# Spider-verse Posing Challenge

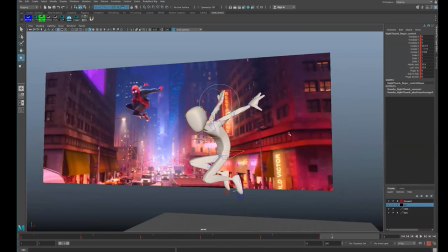(32:17)
All right, time's up. All good, stamp your key. Take a play blast if you want to critique and upload it to SyncSketch.
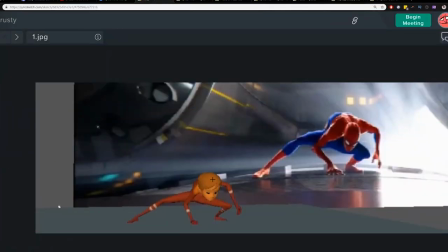(32:31)
Like, as I'm going through all these critiques for everybody, see if anything stands out to you from when you were posing, of things that you didn't think of, things that you didn't notice, or how you might approach posing your character differently next time with the fact that you only had 5 minutes to do it. All of it is supposed to work together to make you get more efficient at posing.
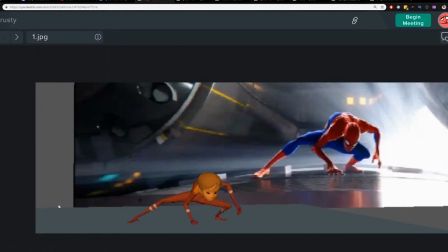(32:50)
So anyway, first up, I like you got like the same kind of angle going on in the body that's happening in the pose here, Eduardo. What we're really missing here is the torso upper half with a bend. It's tough. The shoulders there. It is tough.
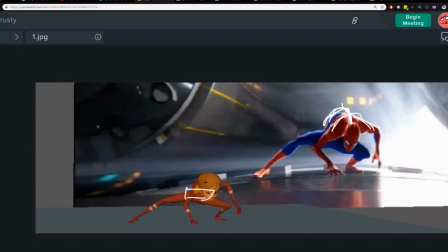(33:10)
And you probably need to take the cog here and rotate that really extreme forward and just get some crazy bend in the back to pull this off if you can.
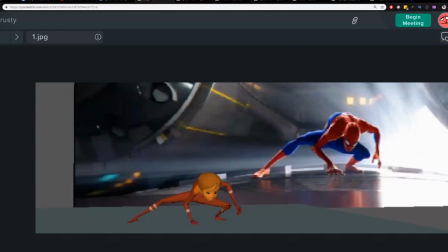(33:26)
It's going to be a combination of all those controllers together to get it. I like this knee perspective. It feels like the weight is on that knee and it feels like it's pushed back a bit.
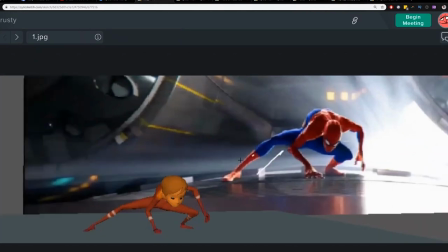(33:39)
This ankle bugs me a little bit. See how they're getting that smooth line through the leg. You want to really just try to continue that with the foot. And regarding the head, it's more tilted down,
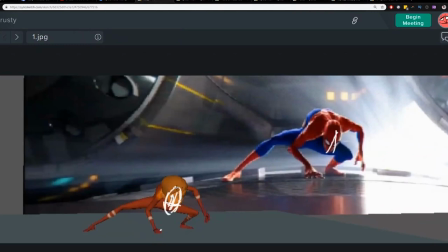(34:00)
looking more at the ground. And if you had more time, you could also get in there with the fingers and add some of that stuff. And same deal here, but that was probably just the time limit.
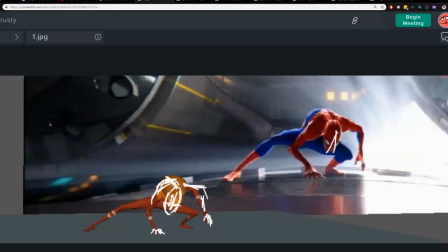(34:16)
As soon as you could figure out the shoulders and getting that upper back more, it also help your arm here to show. You can create more of this right angle instead of what you have here.
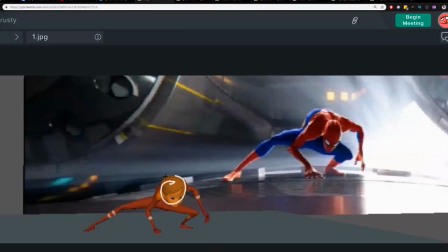(34:30)
It's really the main problem with this pose is that the head is blocking all of the body and we don't get to see the line of action through the body.
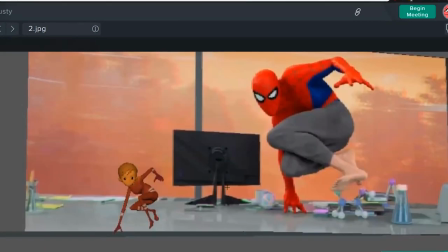(34:39)
So it creates a lot of foreshortening. So there's some good things about this. We got decent line of action through here. I think this line right there, it got super small.
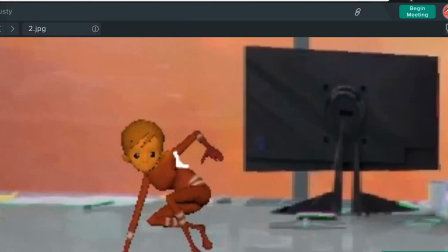(34:52)
I don't know why. And maybe the resolution's low. This little angle in here kills that curve for the body.
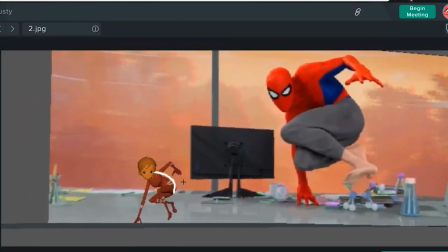(34:59)
So I try to fix that anytime I have a pose like that and try to have it blend all the way through the up through the head and show some of that neck. If you show some of that neck, there's just a tiny little bit there.
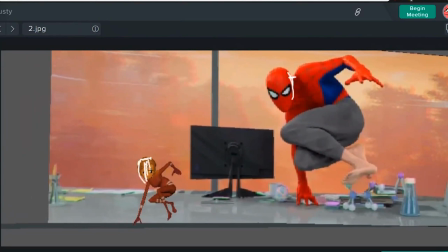(35:16)
And that head is more three quarters than flat on, right? And one of the bigger things besides that curve is the supporting hand, the supporting weight.
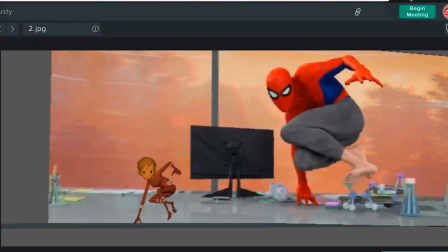(35:32)
It doesn't feel like there's any weight on the hand because it's so far away from the body and there's no like real bend to that. It's not underneath all this mass. So we really got to tuck that hand in much closer here.
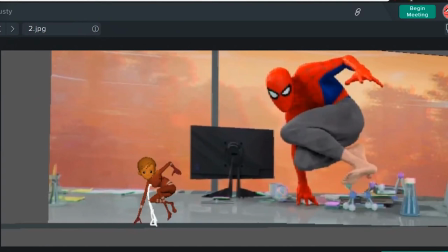(35:52)
It also looks like you might be using some stretch. I'm not sure. Look, the arm looks a little bit long. So IK. IK with stretch. So one thing you'll note too in this pose is the angle of the shoulders.
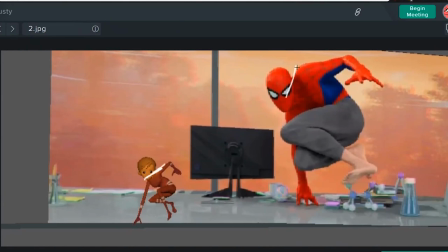(36:10)
Yours is more like this. Right? So that's how they're getting that arm to be normal size.